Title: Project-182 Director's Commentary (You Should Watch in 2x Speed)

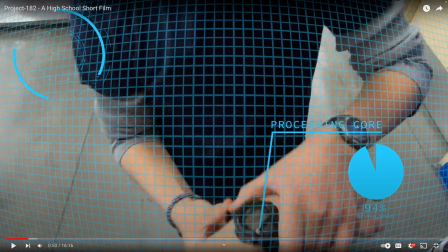that wasn't the first choice for the watch the original watch looked a lot cooler we didn't have it for day one of shooting and because of
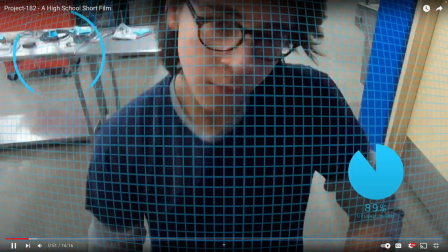continuity's sake even though we had it later on we had to stick with the same watch you hear me axel you hear me this was all filmed
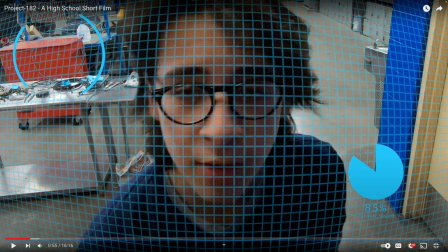at buckeye union high school in case you're wondering because we don't have an auto shop in fact uh any person who's aware of welding
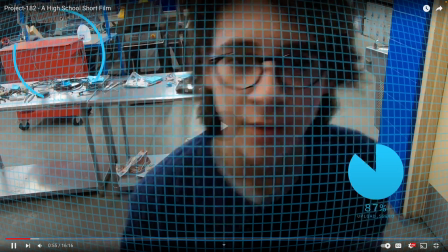knows that this stuff back here is used for welding i couldn't really tell you what it is but this is actually a welding room their auto room which they
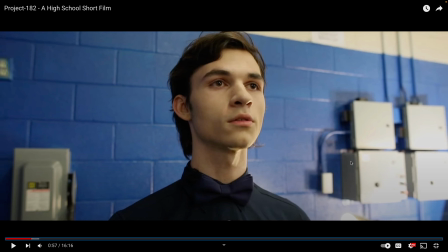do have was very messy and way too loud to us for us to film in this room was also super duper loud um i think i owe it to our audio people um and then also whatever artificial
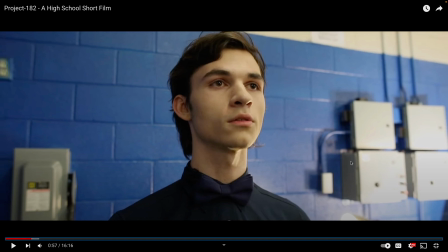intelligence premiere pro had when i was editing it to get rid of that background hum background noise to get it usable i wouldn't say that it's very good but it's definitely usable yes
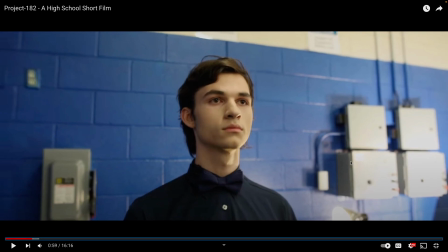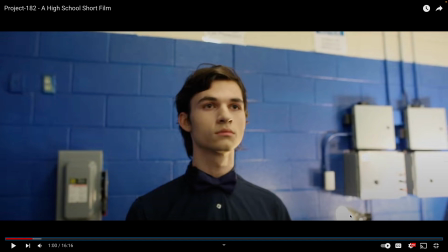this lamp back here is sort of supposed to in addition to being um what's the word i'm looking for well anyways it's supposed to be the lamp from brian i mentioned brian earlier i worked with him on
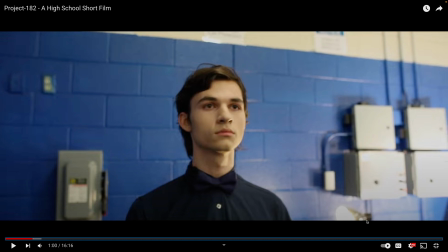space oddity he's made some incredible films one of my favorite films that has ever come out of our high school is called flicker it's a short film that brian made and it uses these types of lamps so i specifically sought
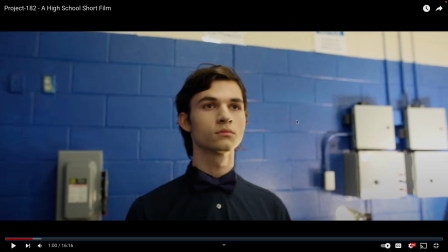out this type of lamp to have a sort of an easter egg and you had no idea until i just mentioned it right now um hi i'm nate
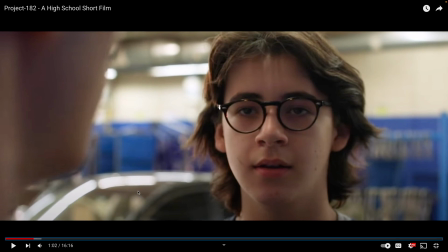um hello yep that's my car in the background that's why i like telling people i drove my car into a school super fun um it's to make it look like an auto shop when in fact it's a welding welding class at a high school
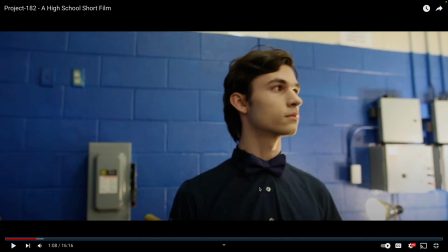calibrating calibrating this is my tie watch his costume as we go on it becomes so it's super formal right now and that's on purpose because he's a robot he doesn't know how to dress like a actual human and it's super formal and he's it's all one color and it's all navy he has
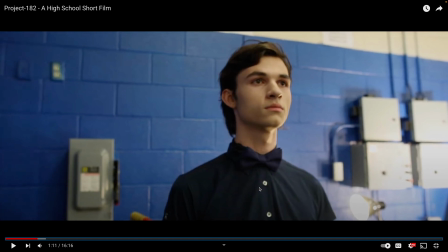navy slacks navy button down navy bow tie um as he sort of assimilates into as he assimilates into being like human he starts to develop more
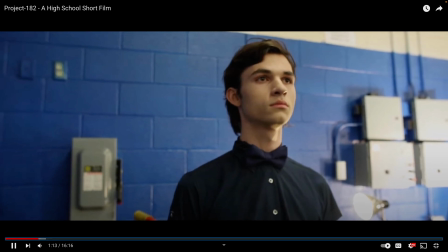casual clothing um this is my uncle's auto shop let me turn this up auto
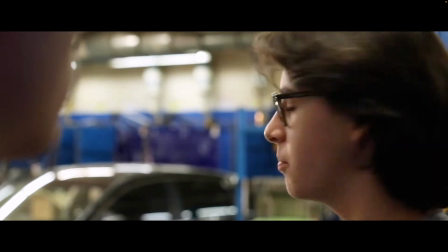shop uh yeah this is where like people come to get their cars fixed and stuff My dad helped.
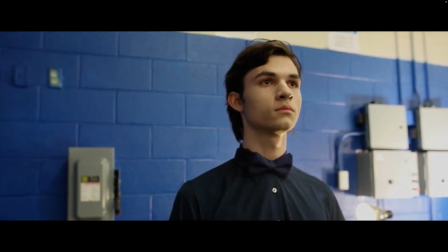It started. And I was made here. Yeah, this is my space record.
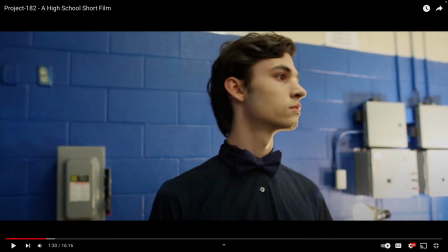Okay, sorry. I was adjusting the audio.
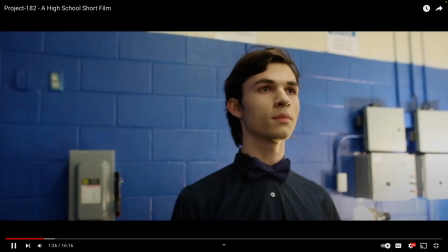But if we come back here.
And I was made here. Yeah, this is my space record.
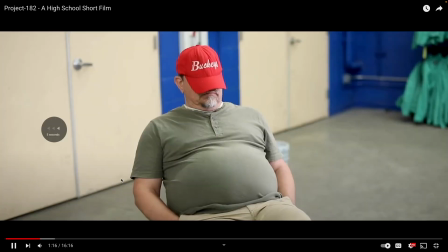Sorry.
My dad started.
Yeah. That's my dad, if you didn't know that.
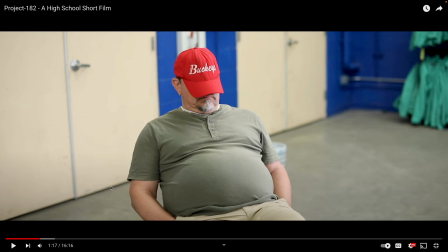So that's my dad. he brought us some food which you can actually see in the background but you can't really tell
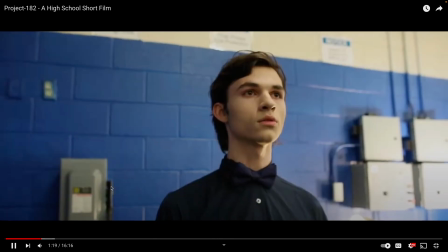that it's a whole bunch of junk on the auto it's it's on a it's in a later scene it's when uh it's the first scene it's at like the five minute mark yeah this scene right here you can see some junk in the background uh i'll get to that later
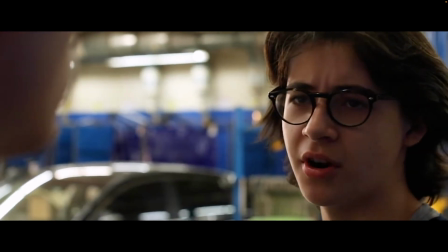shot uh yeah this is where like people come to get their cars fixed and stuff my dad helped started and i was made
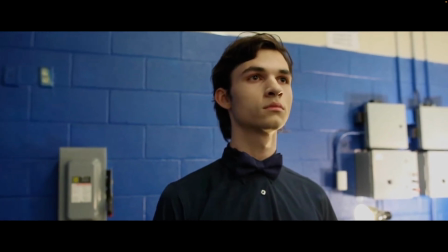here uh yeah uh This is my space where I could work on projects on and off.
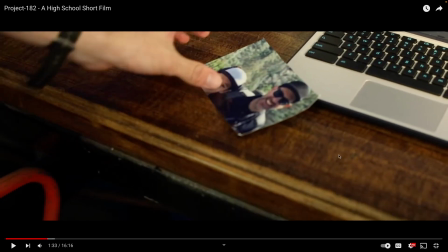Tiff Ryan, the guy who plays Tommy, also ran audio for the scenes that he wasn't appearing in. We needed a picture from Ezra and his dad. That's his actual literal dad.
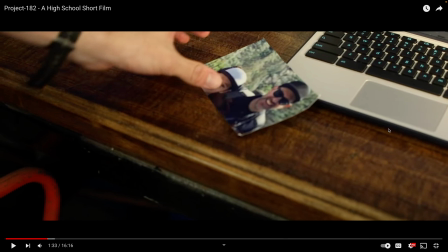Because it was such a late notice. A lot of this stuff was late notice. This is the best that we had to work with.